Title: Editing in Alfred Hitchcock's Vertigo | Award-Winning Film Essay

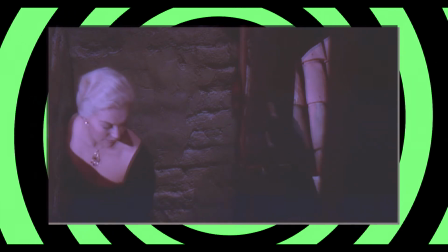We then cut to a shot from above as the actors approach the camera.
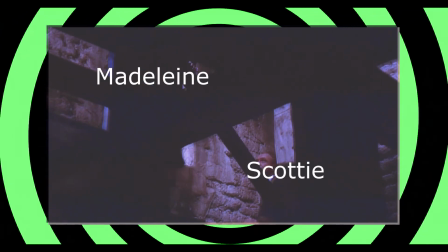Notably, the action roughly matches between shots, even though the characters are being viewed from a different distance and a different angle.
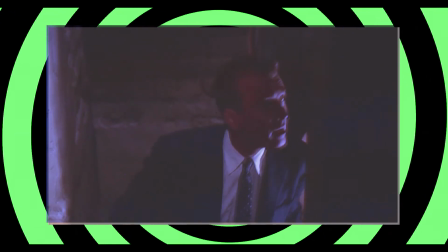Scotty then pauses to look downward, and we get an eye-line match from his perspective.
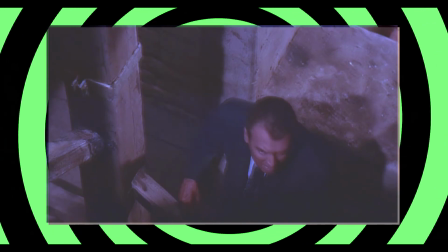The dizzying stairway zoom. When we cut back to Scotty, he is in a lower position in the frame and further away.
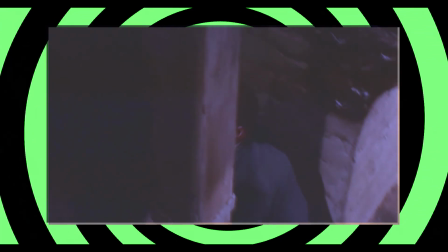Even though he has climbed upward, his progress within the frame seems to have been reset.
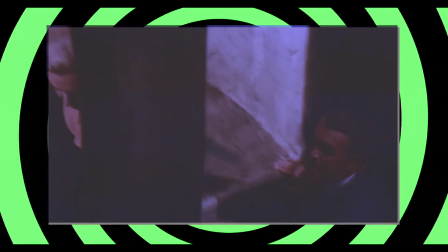The lack of visual cues within the stairwell itself and the abstract spiral form of the cutaway
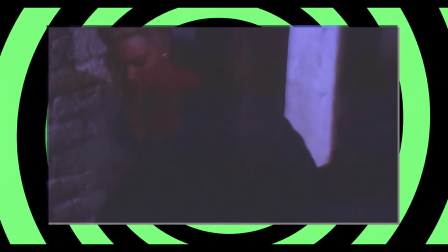combine to give the space an Escher-esque quality.
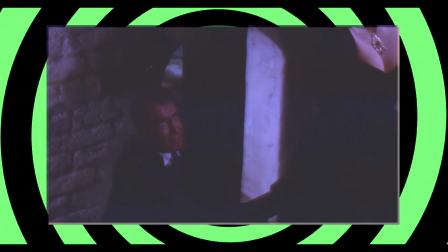As Scotty moves upward in space, he moves downward in the frame, and perhaps downward into his own psychosis.
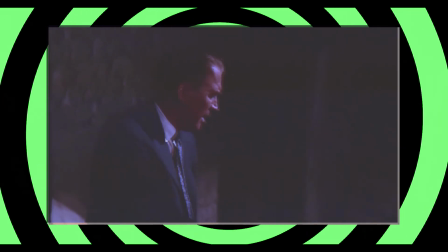This pattern then repeats, although the second zoom shot seems to display even more flights of spiral stairs.
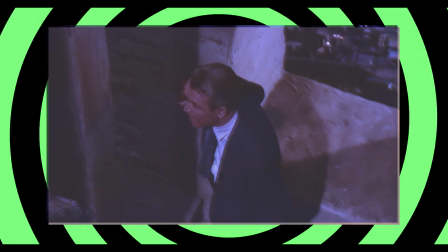When we cut back to Scotty, his location in the frame has changed even more than it did the first time.
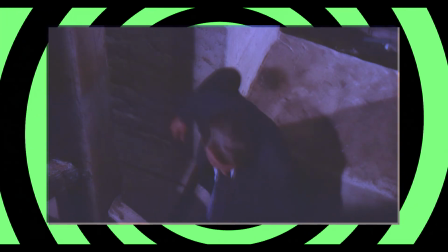He is even further away, and further down in the frame than he was before.
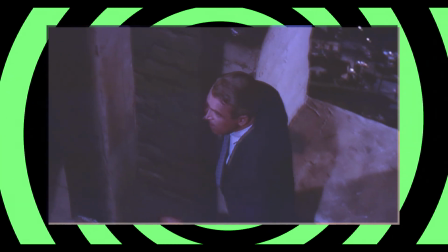He also recoils more strongly,
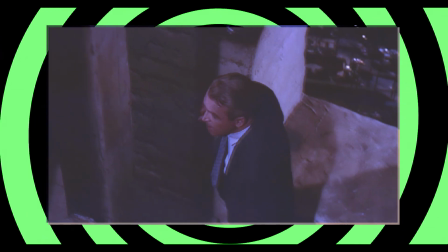seemingly reacting to the downward motion of the previous shot, and breaking the continuity of his upward climb.
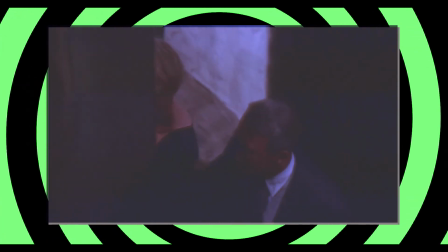The relationships between these shots, and the relationships between their relationships,
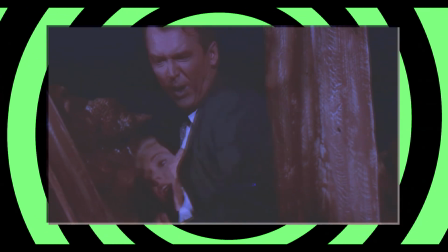set the stage for the climactic moment at the end of the long take, where Scotty looks down and nothing happens.